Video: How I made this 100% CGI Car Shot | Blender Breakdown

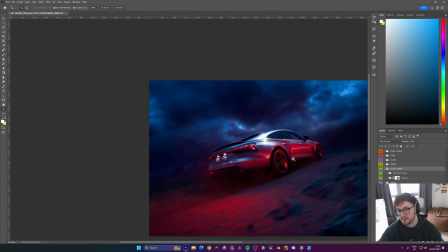(30:13)
car really adds to the shot and it makes sense because it's going through a sandy beach um so i really wanted a lot of kick up
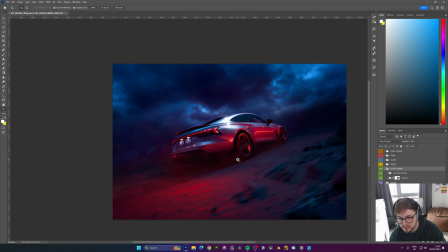(30:22)
on top of that i did some smoke layers uh see here on the side and in the back and that adds just a little bit of like atmospheric haze almost um which i always do um shout out to i think 85 millimeter on instagram
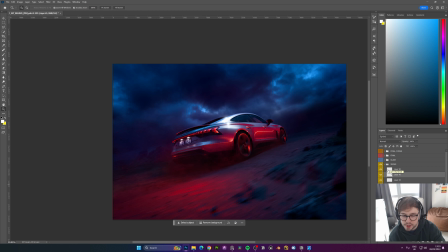(30:41)
he he did these uh smoke brushes years ago i think i can show you actually yeah um he did these smoke layers ages ago probably i want to say like five years ago and this was before i was even doing like automotive stuff um and i downloaded them and i've had them ever
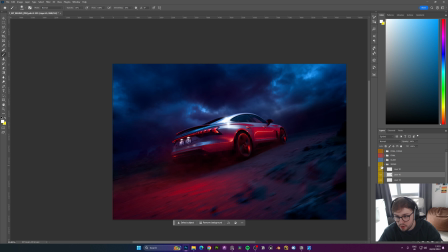(30:59)
since and now i've only just got around to using them but they um on a low opacity and you changed like the size and angle jitter it really works just to paint and smoke so i recommend checking that out i don't think he posts on youtube anymore but um he does some good content
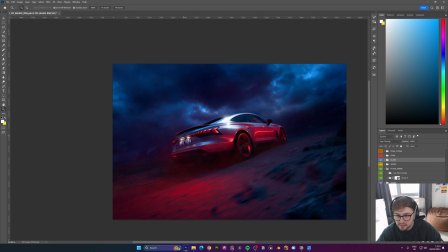(31:15)
so glares next so i always try to add a little bit of
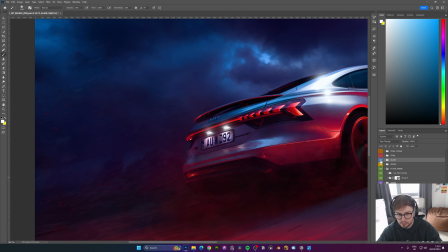(31:20)
atmospheric haze in the glares so you can see without it and
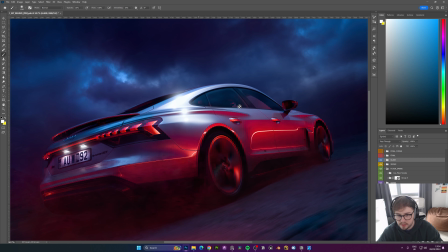(31:24)
with it you just get a little bit more sort of haziness from the lights and then from there i do a final
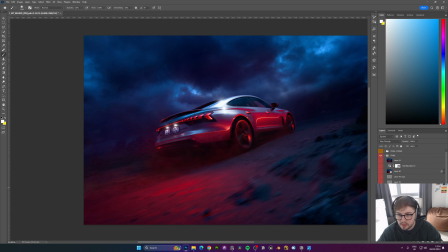(31:32)
tweak so this is always like a camera raw filter high pass filter but before this actually i actually did a motion blur so
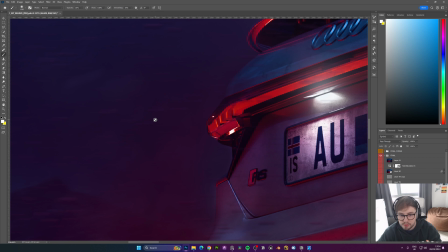(31:42)
the way that i do my motion blur and actually got a lot of comments from this and uh in my last how i did this was how i did the motion blur so the camera is attached to the car so when the car moves the car will be in focus but everything else will be motion blurred now the problem with that is
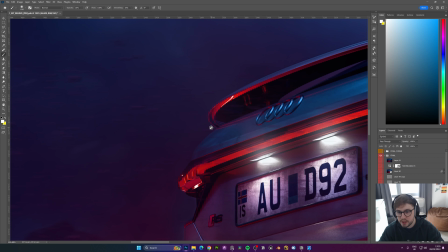(32:00)
that means that your car is perfectly sharp and if you're thinking about doing this in real
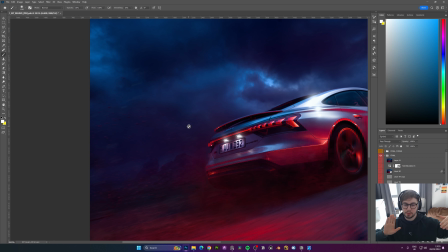(32:06)
life you'd probably get another car and you'll be driving and unless you're driving at the absolute perfect speed as the other car it just it wouldn't be perfectly sharp so what i did was i did a motion blur with
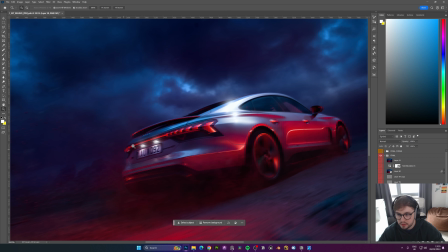(32:20)
like so it didn't affect the center of it so you can see here and
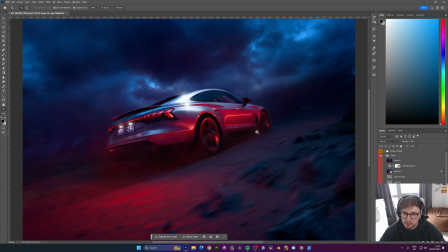(32:25)
then i just vignetted it out with a mask like so and then what that gave me was that my edges were just slightly blurry